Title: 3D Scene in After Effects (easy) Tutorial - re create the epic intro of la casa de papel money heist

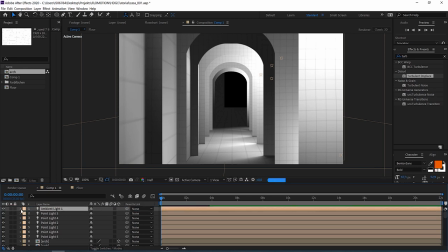And remember, we still have the ambient light to work against all of that we are doing here.
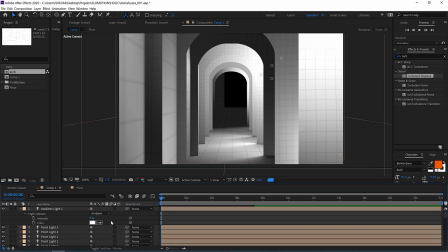So if the light gets too bright, we can simply go down here a little bit and we still have the look of the scene that we wanted.
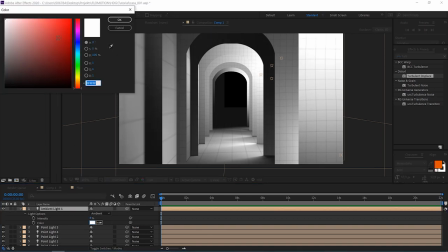Great. You could also give it a little bit of a color. So this is a really nice way to work.
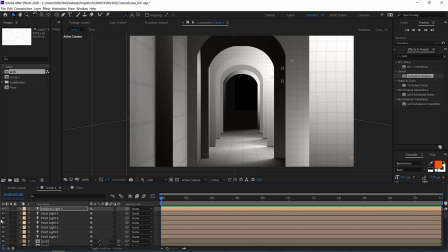To finalize this, let's animate the camera and also add depth of field to make this look realistic.
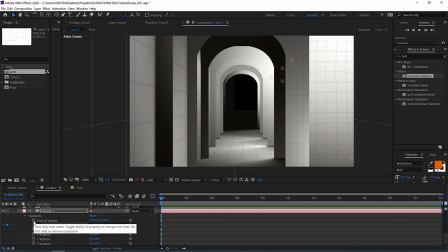So we go to the camera, go to the transform and just set keyframes for the point of interest and the position and then maybe go to the 4 second mark.
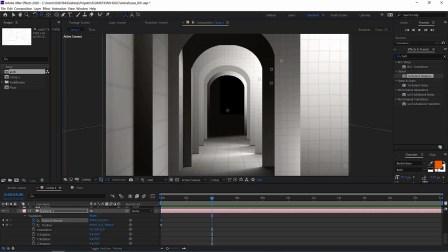And now I can just click the C button again until I have the tool that I want. And I'm just panning downwards. Now I see that the floor is cut off.
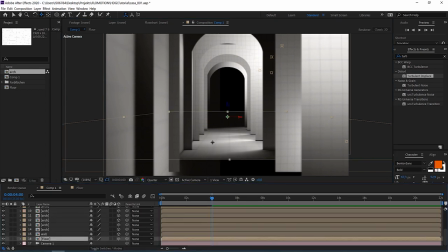So just go to the floor and push it closer to the camera.
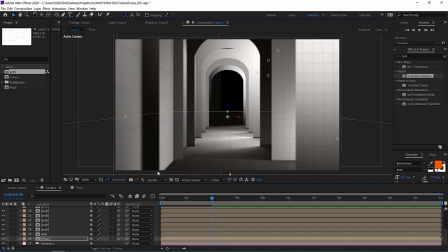Okay, there we have it. And don't mind about the quality at the moment. I've set this to quarter resolution at the moment so that this will just render a bit faster.
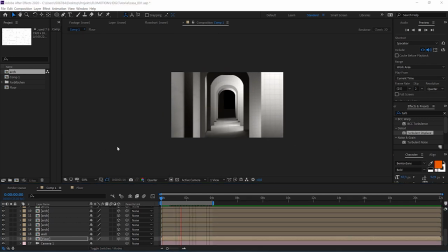So this is what we have at the moment. Okay, we have this subtle movements of the camera that also helps sell the shot. Now let's add depth of field. And therefore we go to the camera options and there we have depth of field and we can turn it on.
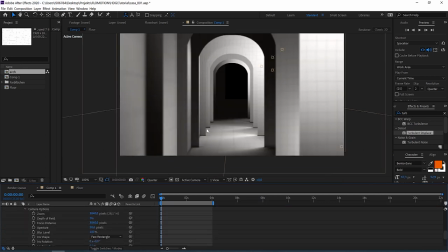And what I always would recommend you to do that, because sometimes it's a little bit hard to find the perfect focus distance, which is the distance from the camera to the point that you want to focus on. So maybe we want to have that wall.
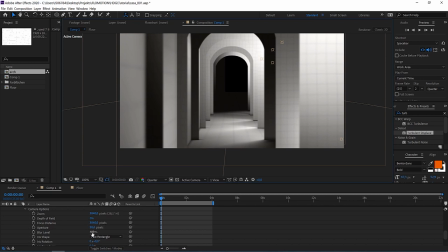And therefore it's always better to bring up the blur level as well as the aperture. In this way, everything is just completely blurred. And this just helps you to find the right spot. Okay, now you see at about 200, 900 pixels distance, that wall is in focus.
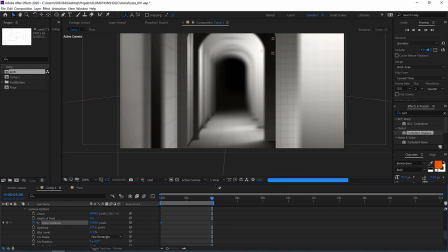So let's just make a keyframe here. And let's say at the end, our focus should be somewhere more in the back.
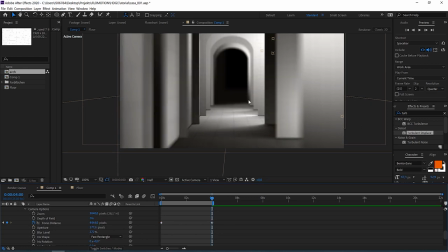So let's just bring this up. So now our focus point is about here. And now let's just bring down the blur level and the aperture again, because this is just way too much. And remember, the higher those values are, the slower everything will render. So this is what we have at the moment.
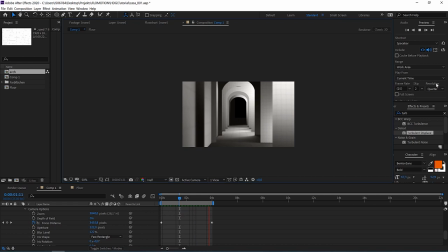And I'm just previewing this at quarter resolution and I'm skipping 2 frames at a time. So I don't have to wait too long to see a preview. This is looking really great and perfect for me.
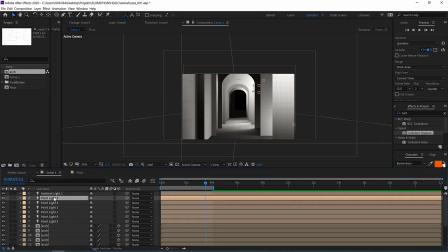So as a last step, let's animate the lights. Therefore, I know that the top light is the one that is furthest away.
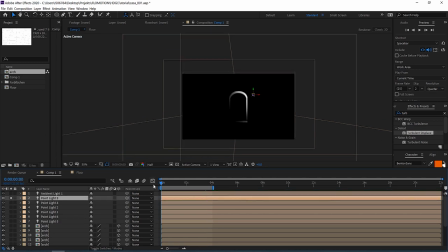So let's start with that one. And therefore, I'm just animating the intensity.
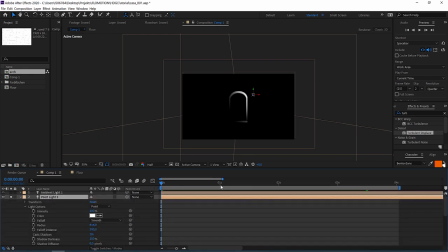So let's start at the 1 second mark. I click on the stopwatch for the intensity to set a keyframe and then just drag it like two frames to the front and go down to zero. Maybe not to zero, but something really small like 10. In that way, we already see a little bit here.
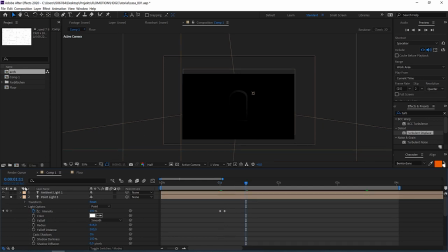And once this is done, a few frames later, the next light should go on, which is this light. And then I'm just doing the same thing for the next lights. So I'm just skipping this part real quick.
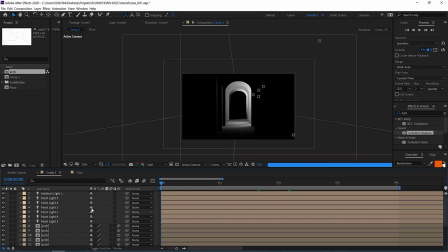So now let's just watch what we have created. This is really looking great.
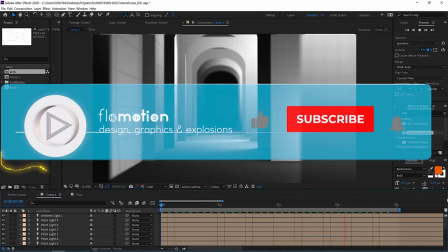And if you also like what you have seen so far,
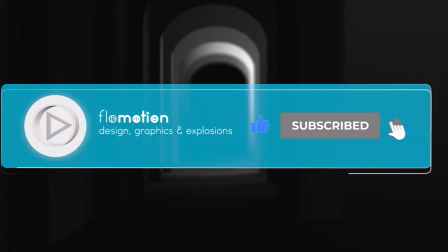then why don't you just click on that nice subscribe button to help me do more of these really cool tutorials for you.
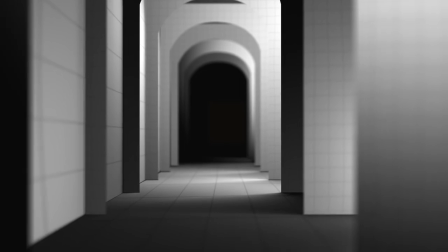And I really hope that you got the principles of the 3D space in After Effects and what you can do with it,
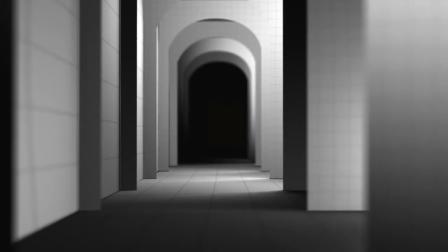like create 3D layers, offset them in space, add lights, shadows, cameras and depth of field,
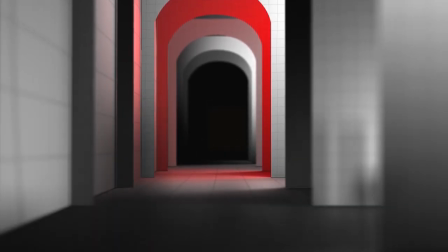and create really, really unique and awesome looks. And for now, I wish you a lot of fun in the 3D space in After Effects.